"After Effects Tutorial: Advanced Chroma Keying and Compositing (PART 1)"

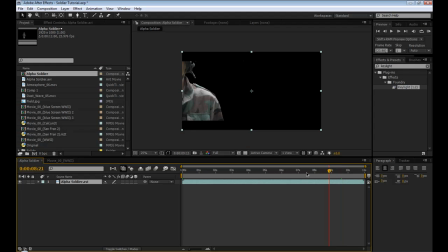(4:03)
Alright, so here is the footage all rendered out, and it is looking pretty good. So if you just toggle this alpha switch, you can see that it's all rendered with the alpha, and here you can see it's not really perfect.
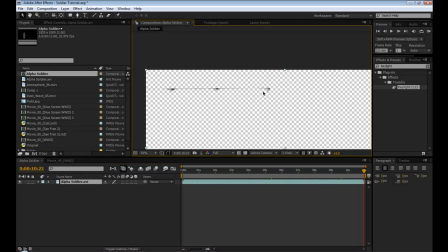(4:22)
There's still some stuff on the edges.
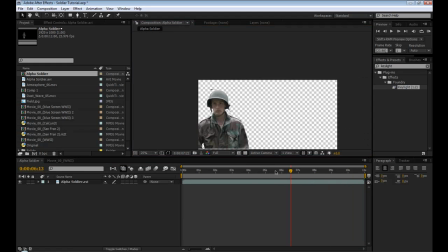(4:27)
Basically all the imperfections we're going to hide later with a letterbox, so you can just leave that for now. But like I said, ideally you'd have better footage that would look nicer than this.
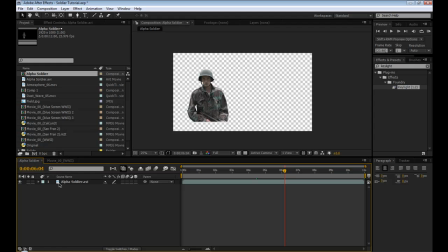(4:40)
Alright, so the first step is going to be creating our background.
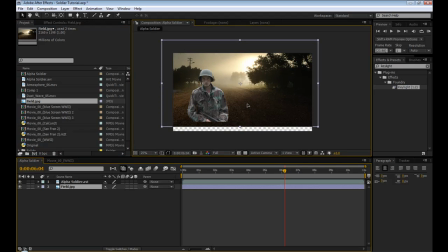(4:46)
So I have this field picture here, which on its own is pretty neat, I'd say. So we're going to drop that in the background, and the
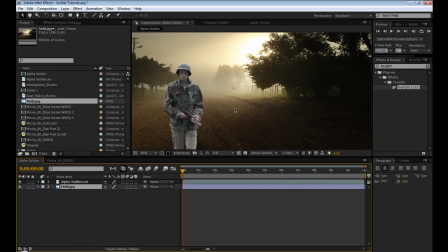(4:58)
first thing we're going to do is create a little depth of field, because we don't want the background to be all sharp and the foreground to be all sharp.
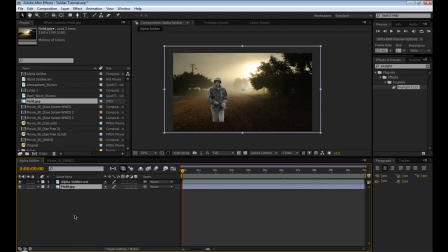(5:06)
So we're going to blend it a little bit. So we're going to duplicate it. That's Control D. I'm going to take the second layer, take the mask tool, and this doesn't have to be perfect. Just kind of make a rough mask around where the foreground and background separate.
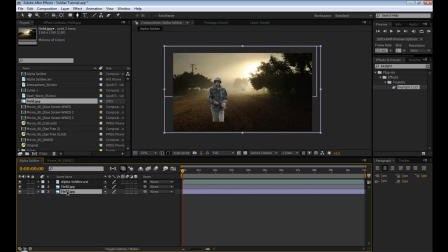(5:24)
So say around here. So this is going to be our foreground, and this is going to be our background. So go to the effects, find blur. I'm just going to use a simple box blur, drop it into that, increase the radius,
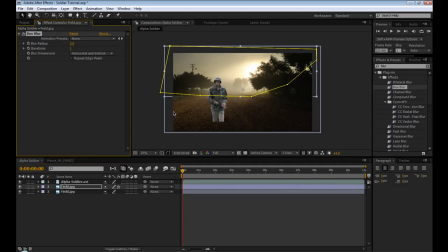(5:44)
not a ton, but enough to make it look like it's in the background, maybe 3.
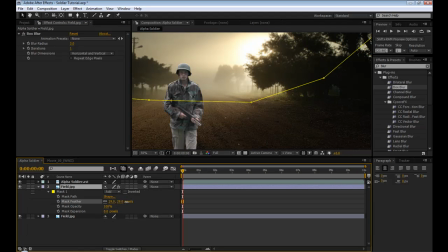(5:51)
Then hit MM, find the feather properties, and feather it out so that it doesn't look so harsh.
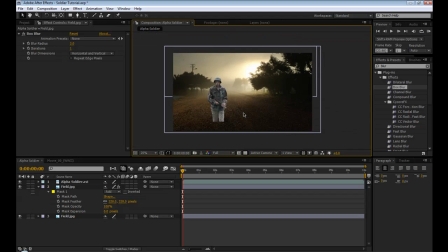(6:00)
And that way, we have a little more depth of field. Alright, next thing to do is create some atmosphere, because it looks kind of dusty in the background plate and doesn't fit very well with our foreground character.
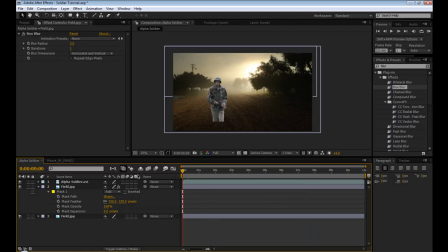(6:18)
So we're going to go to
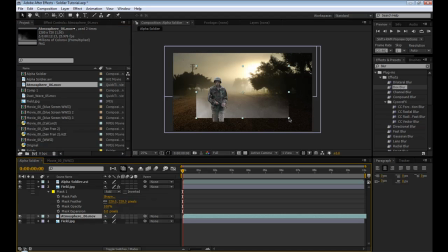(6:22)
atmosphere, add this in, and this is off of Andrew Kramer's Action Essentials. So we'll add one, and we'll put this behind our soldier,
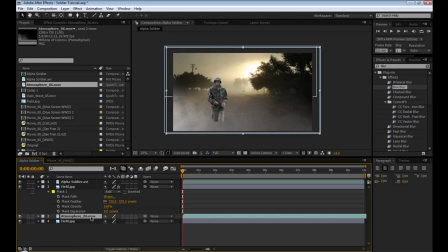(6:40)
and that's way too harsh, so we're gonna drop the opacity to maybe
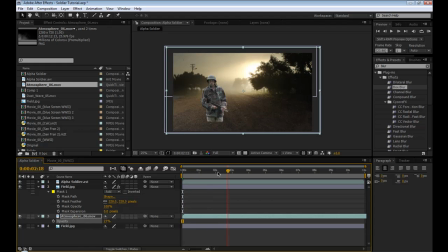(6:53)
27 or so. That way there's a little bit of dust, and then so that's gonna be behind the soldier. Then we're gonna make another one to put on top of our soldier, and we'll drop the opacity even more to say 15. So now we have got a little bit of dust,
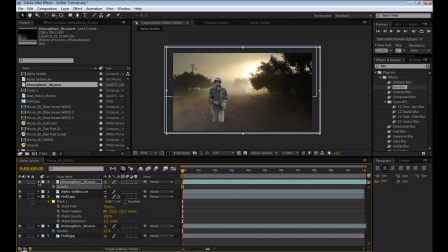(7:12)
but also where he's walking we're gonna want kind of a dust trail. So there's another one called Dust Wave. This is also in Action Essentials 2. We're gonna put that above that, and this is just kind of a trail of dust, so
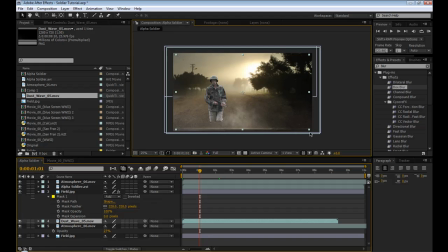(7:30)
scale it up and position it near the feet. Alright, see how that looks? Pretty good. Maybe move it over a little bit so that it starts while he's walking.
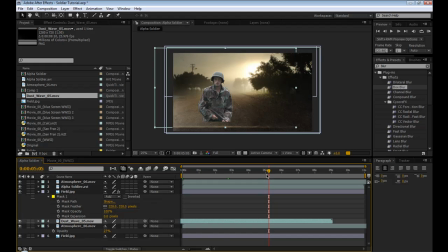(7:51)
Alright, so that's pretty good as far as the dust.
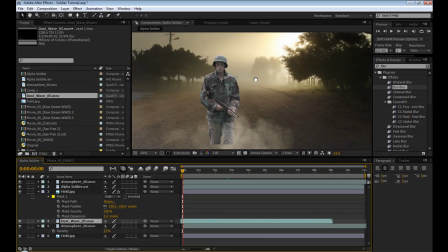(7:56)
Now, as you can tell, obviously our soldier does not look like he's in the shot at all.